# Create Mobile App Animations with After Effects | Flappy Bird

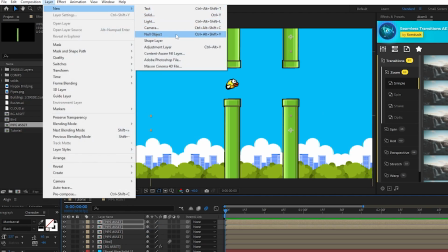(8:09)
To get the animation started we'll create a new null object, parent all of the pipes to this null object,
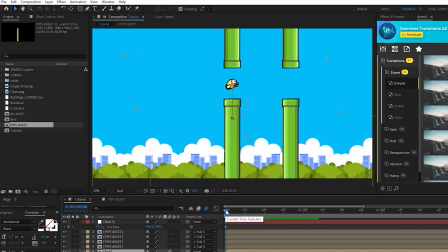(8:17)
set a keyframe for position on the null at the start of the timeline, then move forward on the timeline until the bird is at the top of its second bounce. Now I'll take the position of the null and move it so that the bird is now in between the second set of pipes.
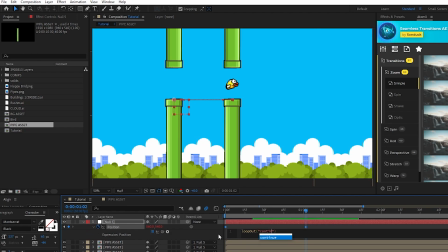(8:33)
Then I'll add a loop out expression on the position of the null, but I'm gonna add the continue affix so that the pipes continue to move at this set rate. Now as we add pipes exactly 400 pixels apart, it will line up perfectly with the animation of our bird.
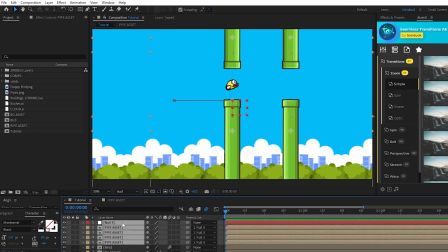(8:48)
Now that the animation is started, precompose all of the pipes along with the null object,
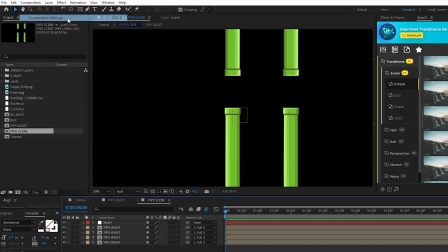(8:54)
open the precomp, and I'm going to go into the composition settings and increase the width of our comp to be really big.
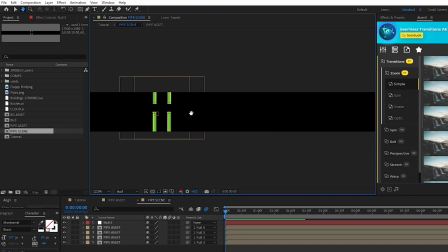(9:01)
The bigger you make it, the longer the animation can go on for. Now, highlight all of the pipes we have so far, duplicate them,
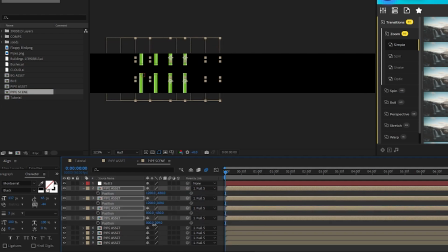(9:09)
then move their position to the right until they're exactly 400 pixels from the previous set of pipes like this. Repeat this process of duplicating and moving pipes until you have a nice long trail of them like this.
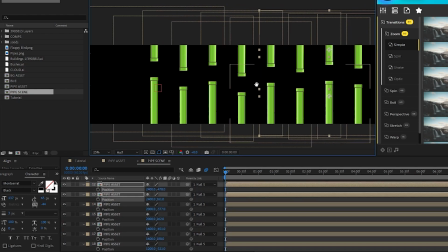(9:23)
Next, I'll highlight each set of pipes and change their vertical position so that they're all offset in different positions to create a nice variety like this.
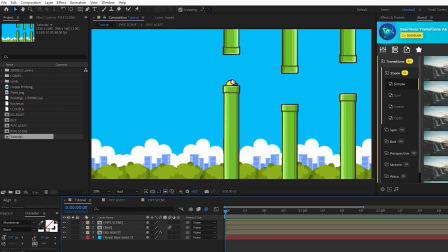(9:33)
When we go back to our main composition, all of the pipes will be there now, and we can take the whole precomp and move it to the right by 400 pixels so that the bird starts before the pipes. But now you'll notice the bird is bumping into the pipes because it just has the same animation repeated over and over.
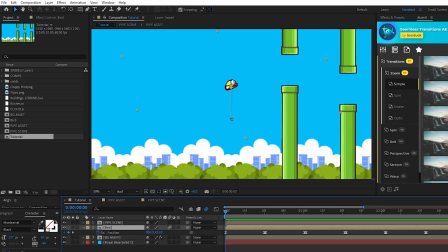(9:50)
To fix that, what I'll do is open the keyframes for the bird, move to where it doesn't line up with the pipe, highlight both of the keyframes, then adjust its positions that it matches. Then I'll repeat this process with every pipe so the top of the bird's animation matches with the height of every pipe like this.
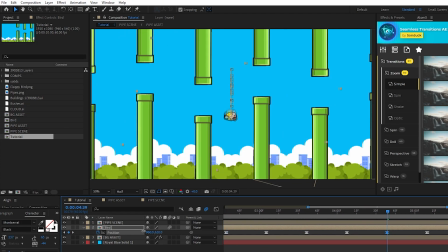(10:09)
You can also repeat this process with the bottom of the bird's animation and just add some more variance so that it's not coming down on the same position every single time.
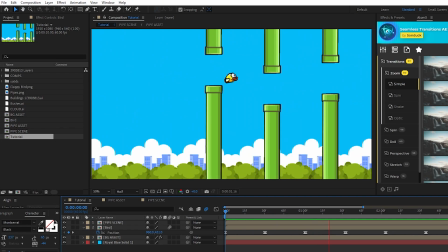(10:18)
And now you should have your bird animating perfectly through all of your pipes like this.
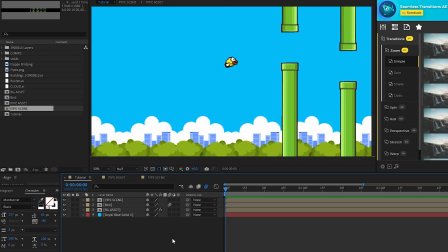(10:22)
To finish off our entire composition, we're going to add one final touch and that's going to be on our background assets. I'm gonna highlight the asset, go to Motion Tile in the Effect Controls panel, set a keyframe for Tile Center at the start of the timeline, move forward to about one second on the timeline, and move the background to the left a bit.
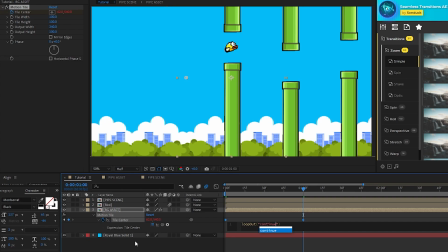(10:42)
Then I'll add a loop out expression on the Tile Center with the Continue affix so that now it'll keep moving to the left for the whole composition.
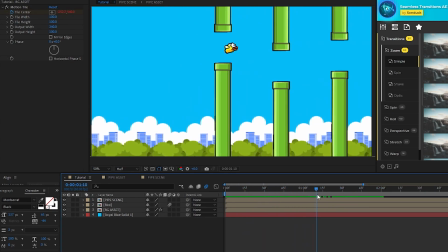(10:50)
The goal here is to have the background moving from right to left slower than the pipes in the foreground to create a parallax effect. When something passes by you, the closer it is, the faster it goes past your vision.
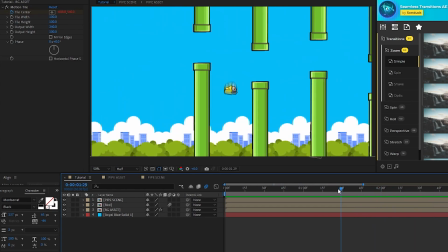(11:02)
The farther away it is, the slower it goes past. Recreating that effect with the background and foreground layers creates a really nice effect.
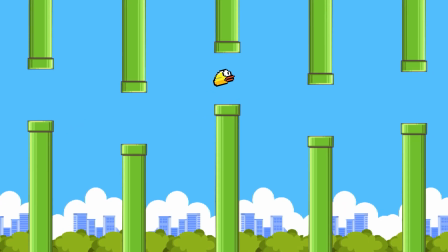(11:09)
And after all that, we're done. We took a handful of assets off the internet and using creative techniques, we made this awesome composition. That's it. You're welcome to download our free After Effects Templates Pack, that link will be below. Hit that subscribe button and remember, always be creating.